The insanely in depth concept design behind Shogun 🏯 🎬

My friends, buongiorno. Everybody talks about generative AI and how AI tools can
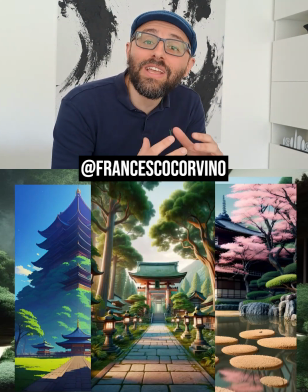(0:08)
now create ideas without having an actual human being in the process.
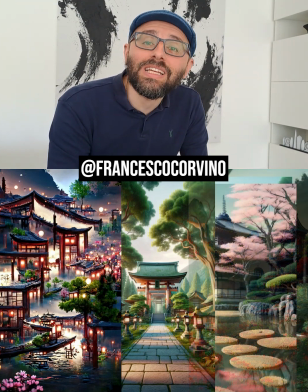(0:13)
Let me tell you how I see it. I think it's important to clarify the difference between simply generating images on
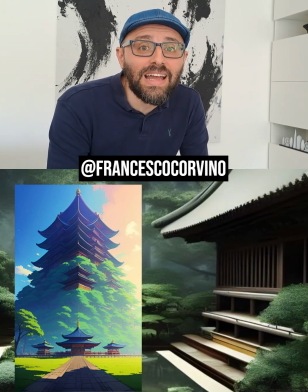(0:20)
one hand and developing functional designs that serve a specific story on the other.
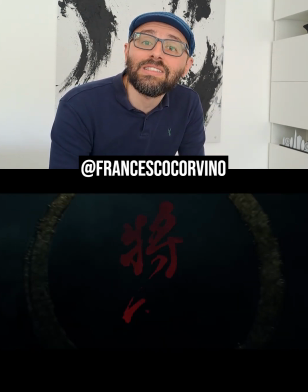(0:26)
To illustrate that, I'll use my experience working as a designer on the acclaimed TV series Shogun,
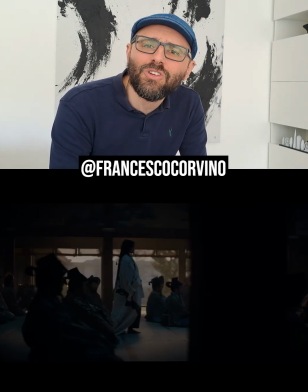(0:32)
along with a great VFX supervisor and a consummate visual effects team. Shogun has been praised for its meticulous historical accuracy, and rightly so.
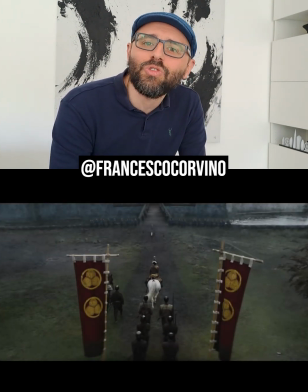(0:44)
I usually get asked to work on these shows to help making the world feel authentic and convincing.
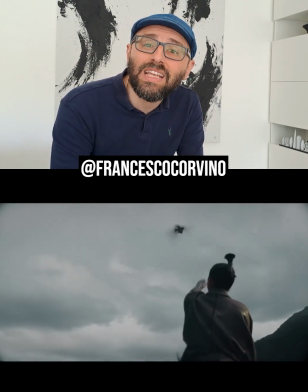(0:50)
On Shogun, this was taken to the absolute next level.
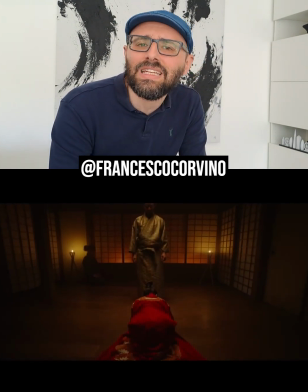(0:54)
The attention to historical veracity and details is outstanding.
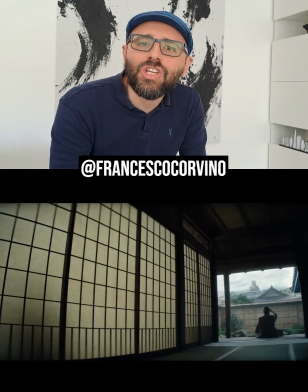(1:00)
Let me give you a few examples. A big section of Shogun's story takes place in Osaka Castle,
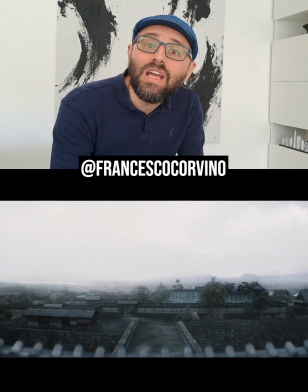(1:06)
and its main tower, or Tenshu, is probably the most iconic architecture in the show.
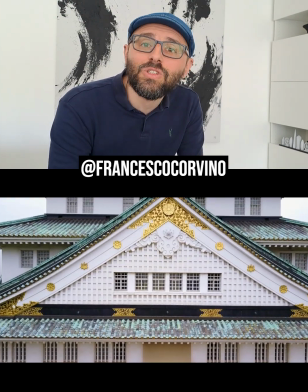(1:12)
When I started on the tower's design, the first thing I did was to look at the actual tower as it stands today in Osaka.
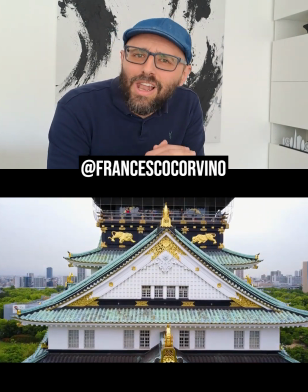(1:20)
I immediately loved that green pattern on the roofs.
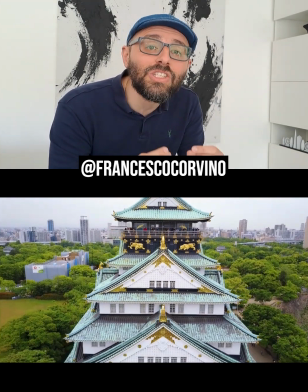(1:23)
And yet, even small details like that had to be carefully scrutinized before integrating them in the final design for the show.
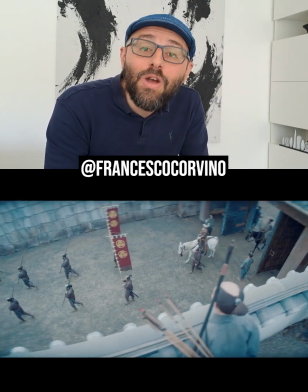(1:32)
The original tower, in fact, was rebuilt in 1931,
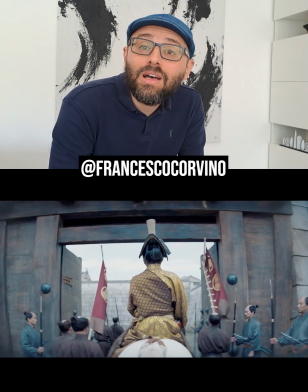(1:37)
and the new tiles were made out of copper, which of course oxidizes, becoming green over time.
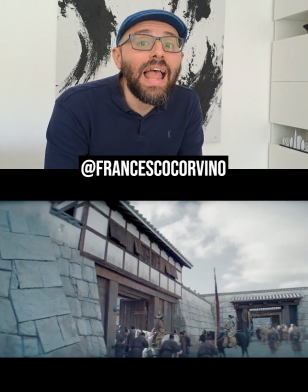(1:45)
However, the original tower had clay tiles with golden leaves on the edges.
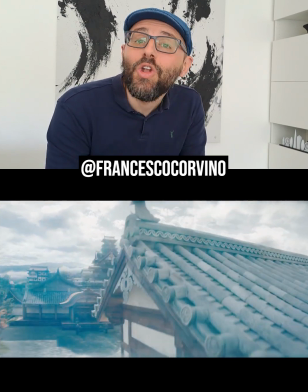(1:51)
So at the time of the show, no green patina would have been visible,
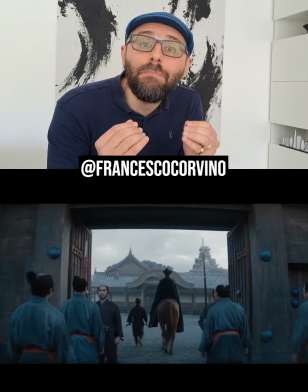(1:56)
but instead you would have seen a beautiful gleaming glow visible from miles away.
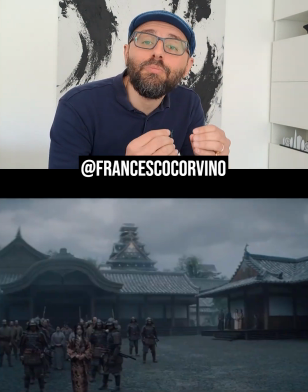(2:02)
All this work has eventually led me to produce many carefully crafted and highly detailed
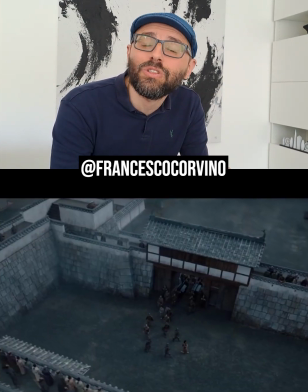(2:09)
photoreal images that have served as a guideline for the amazing VFX team when crafting the final shots.
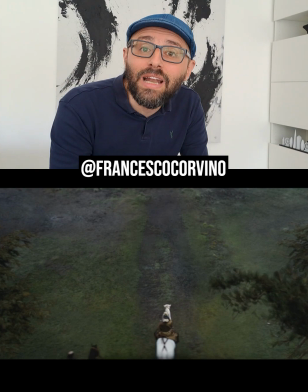(2:17)
Look at this shot of Toranaga's while he's approaching the gate.
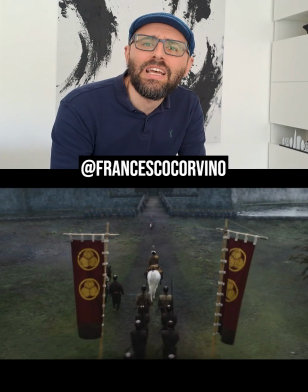(2:20)
While creating the concept, a lot of time was spent finessing the composition of the shot and the scale of the elements.
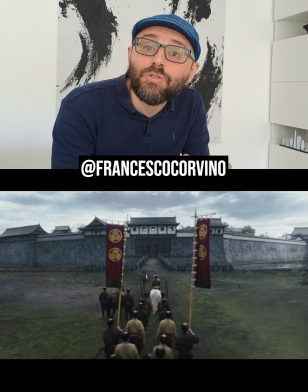(2:28)
By a clever use of perspective and lighting,
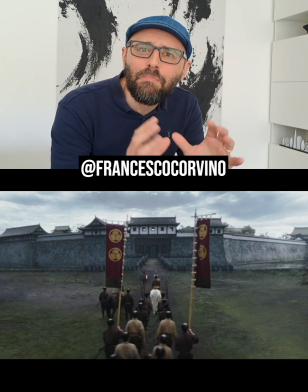(2:31)
we are making Toranaga's figure feel small while the battlements in the background feel towering and domineering.
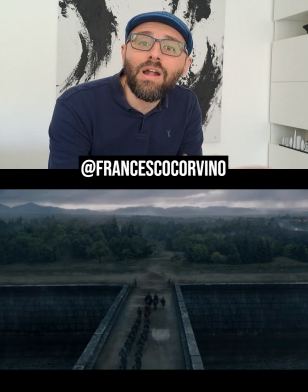(2:38)
Look at this one, where Mariko and Blackthorn are living the castle. The attention to detail went all the way down to the silhouette of the mountains in the background, which are the same you would see today in Osaka by standing in that very position and looking east.
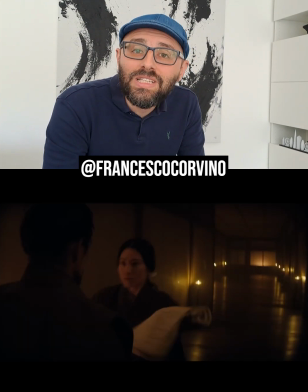(2:56)
As you can see, my friends,
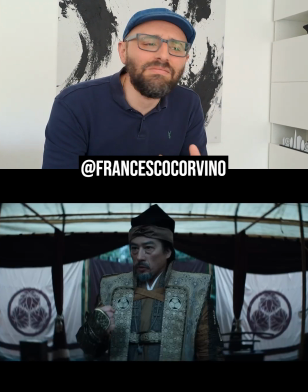(2:58)
today my job as a designer is not just about creating alluring images, but it's about studying,
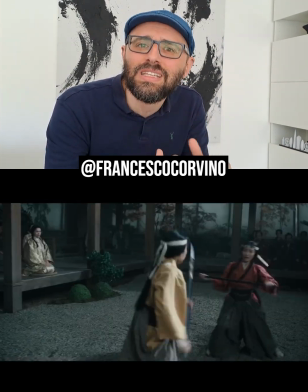(3:06)
researching, delving into a subject and mastering all the subtle nuances and the elusive complexities of a very specific story.
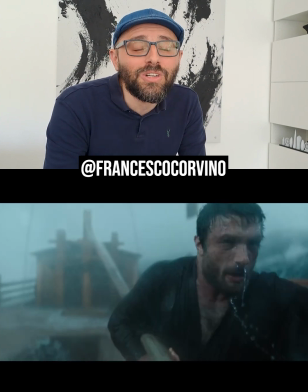(3:15)
To use the wording of Rooster in Top Gun Maverick, it's not the image, man, it's the design.
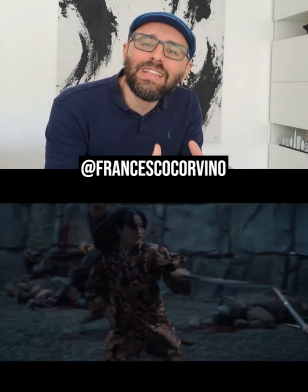(3:21)
Based on my experience using AI tools, this is something that today's large language models very much struggle with.
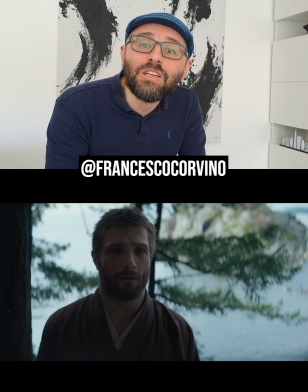(3:30)
Working as a designer on Shogun has been an unforgettable experience, and well, the final result is breathtaking.
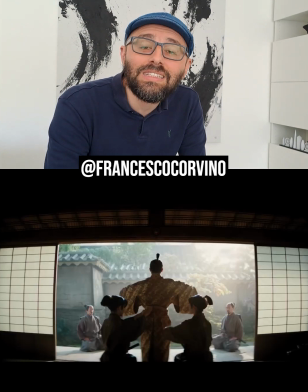(3:37)
Watch Shogun if you haven't watched it yet. I see you next time. Ciao. Wait. Sayonara.